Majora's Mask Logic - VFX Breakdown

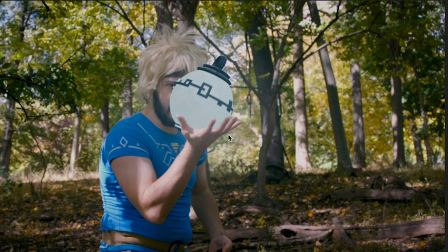8:17 They're two different programs that sound pretty similar, but you know, that's just how it is.
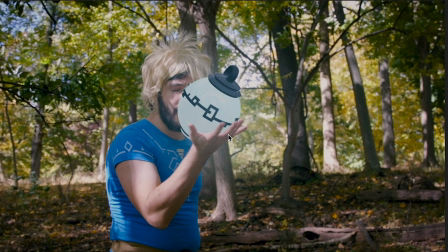8:21 And brought it into the shot here and had to carefully track it around and rotoscoped his hand here,
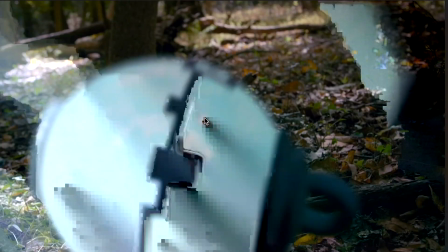8:28 having it stay in his hands, have the illusion that it stays in his hands, and cutting to the shot where it's rolling onto the ground here.
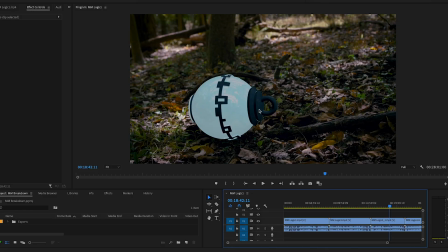8:34 And this looks really nice, honestly. I think it blends in really well. And it's another thing that's really important to do when you're doing models like this, especially in Element 3D, because it's very easy to do this in Element 3D by Video Copilot.
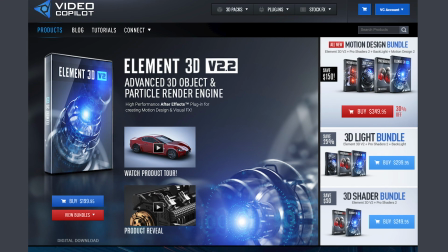8:45 You know, I plug this a lot. You should really go check it out. It's good to, you know,
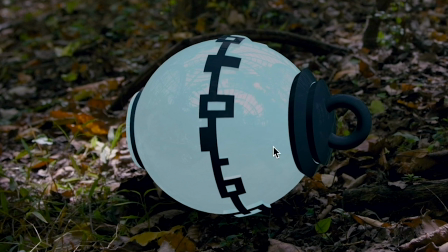8:49 pick an environmental layer that you can do here to use the reflection on here that kind of matches the environment we're in. And I picked the one that had a bunch of trees in it,
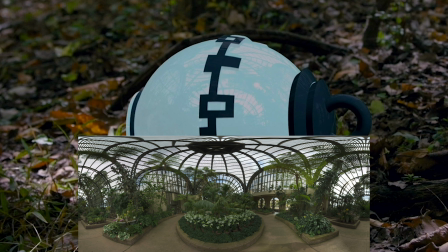8:57 and you can kind of see some of the trees here in the reflection, and then that helps it blend into the scene and helps things look more realistic.
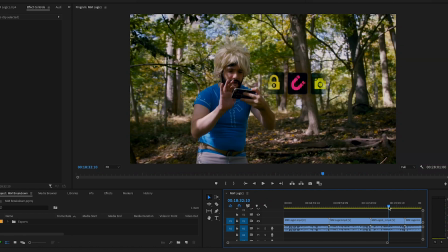9:03 So overall, really cool shot. I think what sells the most in this is the 3D camera track and the camera movement with it.
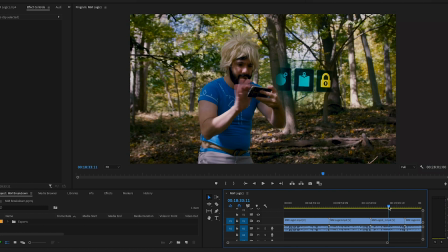9:10 Anything time that you can add, you know, some big camera move and 3D tracking, it helps sell your effects even more.
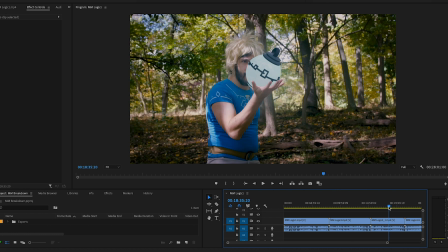9:17 It's I don't know what it is really about it, but it just looks cool and you should do it, and it's awesome. So yeah, let's move on.
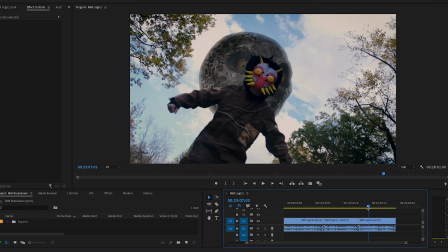9:28 Okay, so the big obvious effect that's done in this last episode here is the moon.
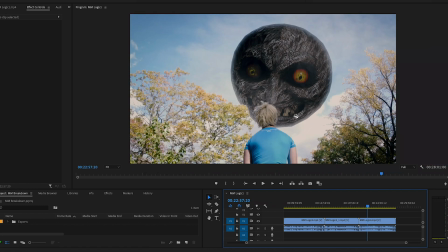9:33 And to be clear, it's not just any moon, it's the moon.
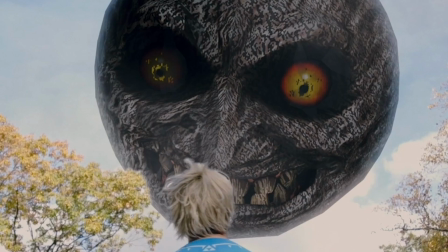9:38 But anyway, so the moon. This moon, God, this is a really creepy moon.
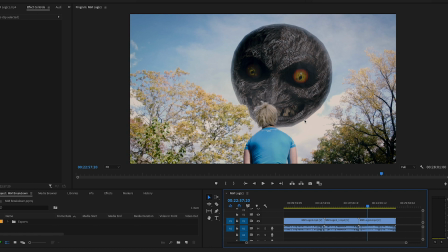9:43 Take a guess of how this moon was done based on how the rest of the tutorial's gone so far.
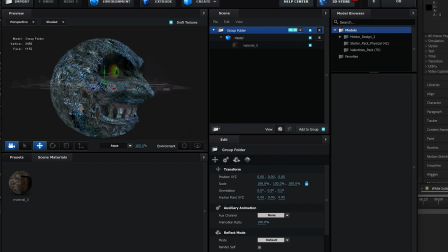9:51 Yes, it was done with Element 3D in After Effects, like pretty much all the other 3D effects here that we've gone over so far.
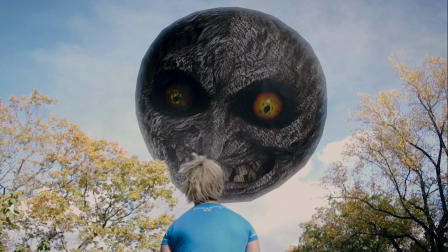9:58 I did not make this moon model. I found it off the internet. And with Element 3D, and then I can kind of, you know, put this moon wherever I want it to go in the scene. And when I do a motion track, I also do a motion track here on every shot that the moon appears in.
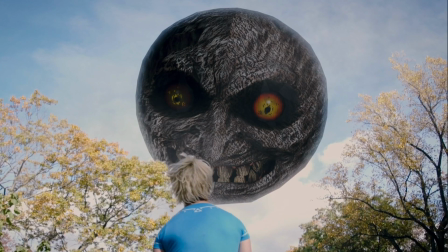10:12 And so that way, whenever the camera moves and stuff, the moon is moving with the camera movement as well.
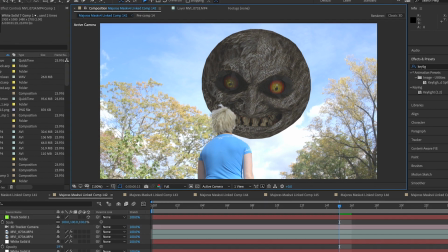10:18 And when I first dropped it in here, it didn't look completely realistic,
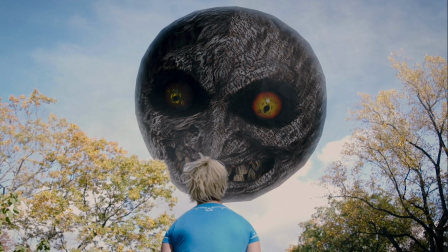10:21 but the step that makes it look extremely realistic and helps it blend into the scene is adding a little bit of cloud layer to it. Add some cloud layers to it done with fractal noise effects and After Effects, and put those into the shot and camera track them as well.
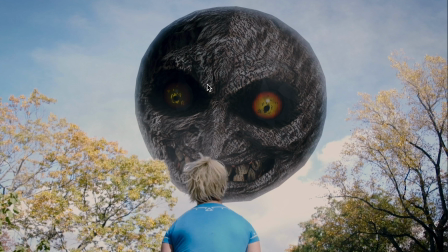10:37 And what you do lastly is you do the same kind of thing that we do when we do chroma keying for green screens and stuff.
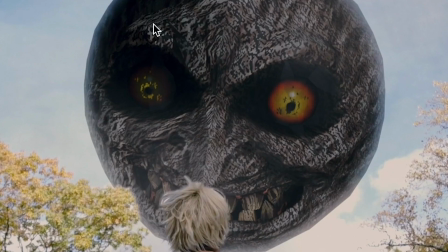10:45 We do that light wrap that goes around the edge of the subject here. And you don't always have to do that for something that's done with a green screen.
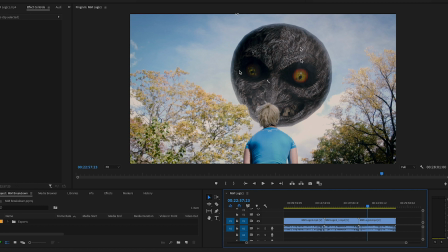10:52 You can also do it for something that just has, you know, an alpha layer to it. So we can go and we can use this light wrap to take the information of everything in the
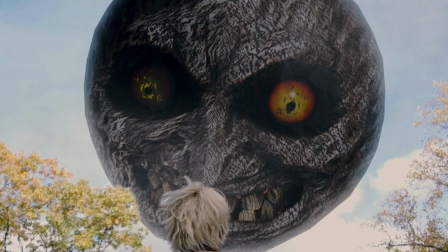11:01 background and have it sort of exist on the edge of the model here, and we can kind of exaggerate that to a degree that we wouldn't normally do, but doing it this way helps it look like it's kind of blending into the clouds here.
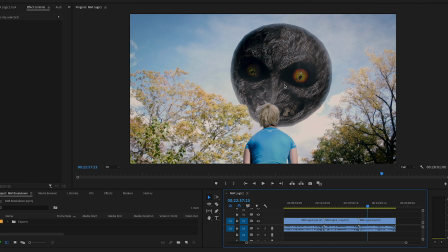11:15 And then obviously do a little color correction and stuff to help it blend everything together, and it looks great.
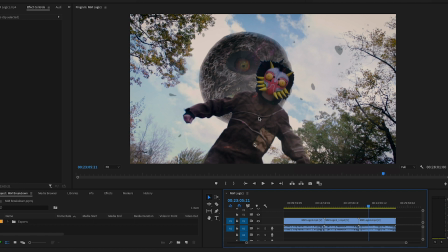11:20 And there's a variety of different things we had to do with the moon. You know, we had to do scenes where we had to do a bit of a rotoscoping with a character in
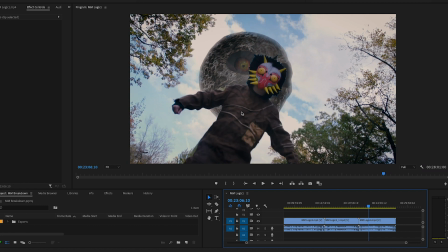11:28 front of the moon. And this was done a little bit differently than our typical rotoscoping with masks and stuff.
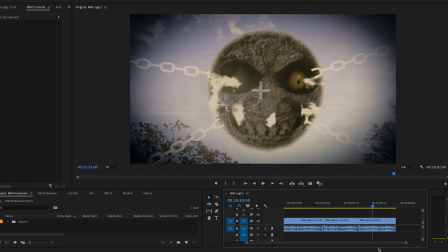11:33 Pretty awesome stuff. You know, I love it when we do videos like this and many different effects kind of come together. You have fractal layers, you have Element 3D layers, you have light wrapping layers, and you have 3D motion tracking, all that stuff coming together to making an effect.
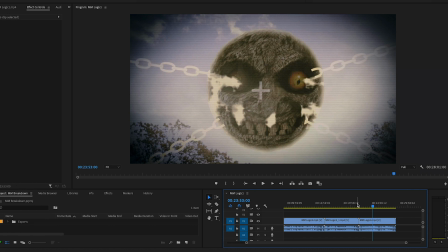11:47 And that's what was great about a lot of effects in the series. And that's the kind of stuff I love to do, and I hope that we do a lot going forward. So that's it for this. What is this? That's it for this Majora's Mask breakdown, and unfortunately that's it for Zelda month.
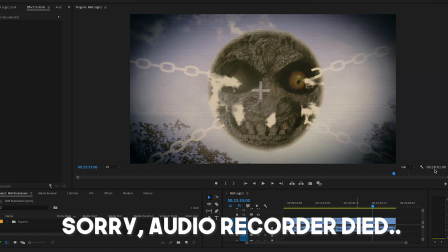12:03 I'm going to be going back to some general filmmaking knowledge and visual effects breakdown videos,
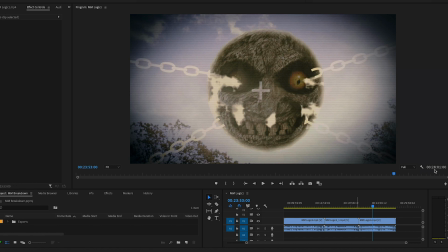12:08 editing tutorials, and all that through the month of December, posting twice a week, every Thursdays and Sundays. Be sure to comment down below with other topics that you guys want to learn about. If you want to learn specific topics about filmmaking or editing or VFX or anything along those lines in general, I'd love to start a conversation down below about that, about anything you guys want.